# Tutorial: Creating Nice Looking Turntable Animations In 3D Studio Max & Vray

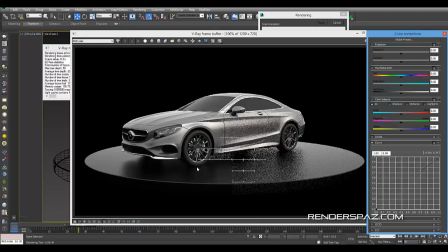747s
So I'm pretty happy with this, but I am missing one big part, and that's I believe we're going to need to get some HDR
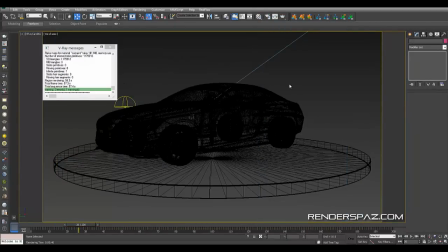758s
lighting into this guy so that it just, you know, stands out a little more. It just looks a little bit more interesting. So the site that I like to go to is Open Footage.
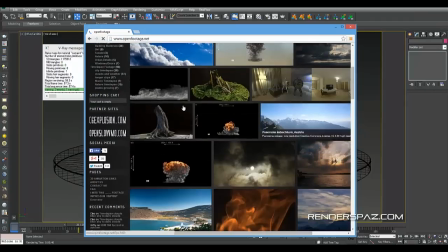767s
I'm sure if you've heard this site, but if you haven't, it's an excellent site for HDRs, other kinds of assets that you may need.
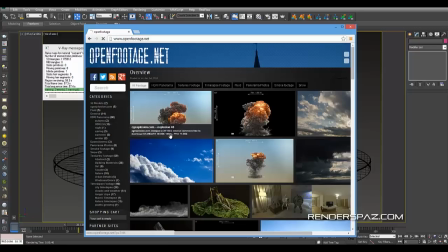776s
But HDRs are one of the big ones here,
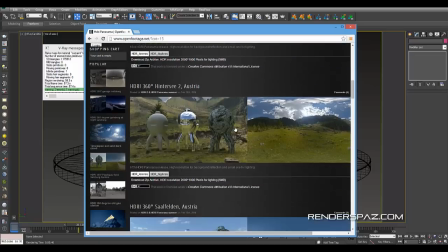779s
and they have a wide selection of different kinds of HDRs from exteriors and interiors.
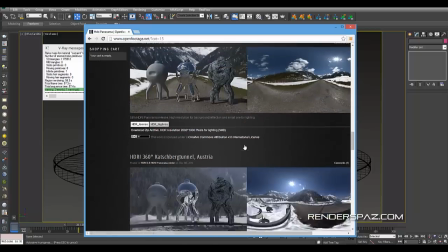786s
You can go through these and pick the one that you like. This is a pretty amazing site.
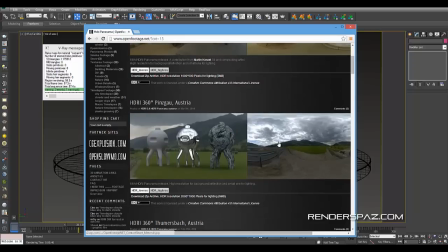793s
So I'm going to go over and find one that I think that would fit for our turntable here.
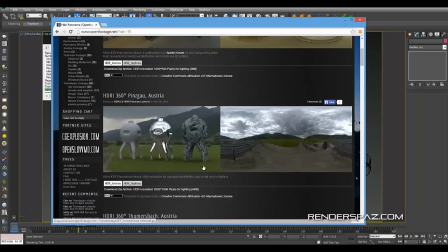799s
So looking down, here we go. So you got selections of HDR low res, and you got the high res. But we're just going to select the low res for this. You can go with the high res a lot. It's a lot.
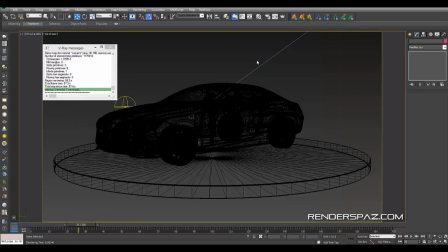811s
It's bigger of a file. You just fill out this information here and download.
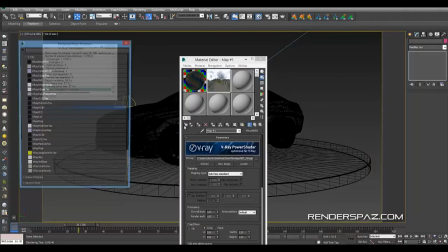817s
And I pretty much have it here, so I just set up an V-Ray HDR on file.
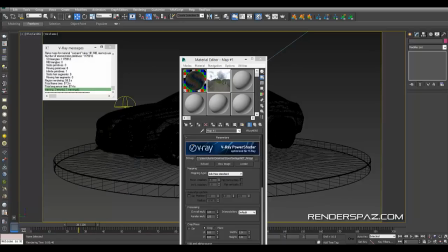822s
Okay, go down the list there, and you can find a V-Ray HDR iFile there, and just map it in. Once I have that all set up, I'm going to go to spherical mode and apply it to this dome light.
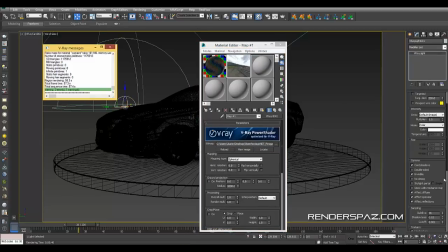837s
Okay.
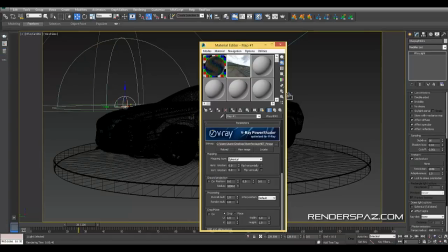So now we're just going to just drag and drop it into our texture slot as an instance.
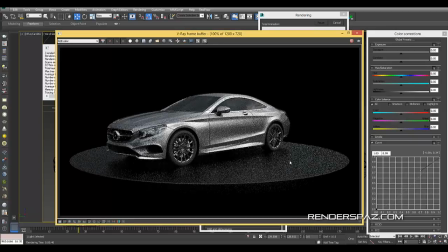849s
We're going to hit render. And now look at the big difference here between what we used to have. We have some nice clouds in the windows. So this is really nice just to always set up these HDRs for your models.
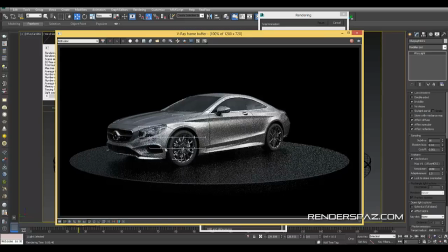864s
It can be even whatever model. If you have characters, or if you have just miscellaneous objects that you want to display on the turntable, use a HDR to give the extra punch. So there you have it, guys.
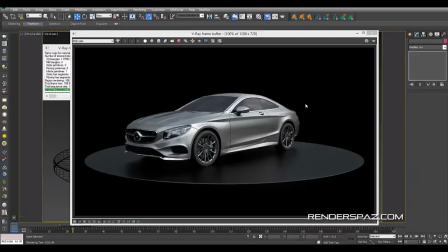878s
You've created now a turntable animation that you can use for your 3D models, and now add this to your demo reel or personal projects.
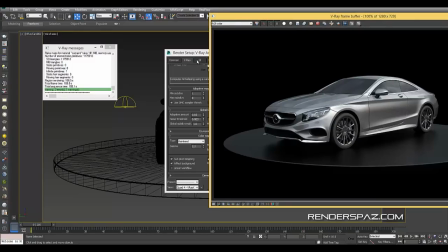888s
And I hope you learned something from this video, and you can go forward and create amazing turntables.
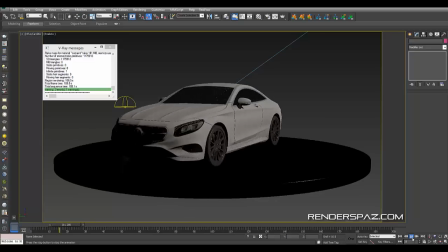894s
So that concludes this video, and thank you very much for watching, and stay tuned for more videos, more tutorial videos, more content, and more premium stuff.
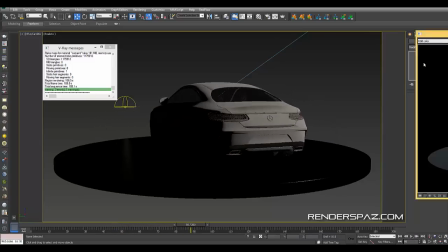903s
Thank you very much, guys, and we'll see you later.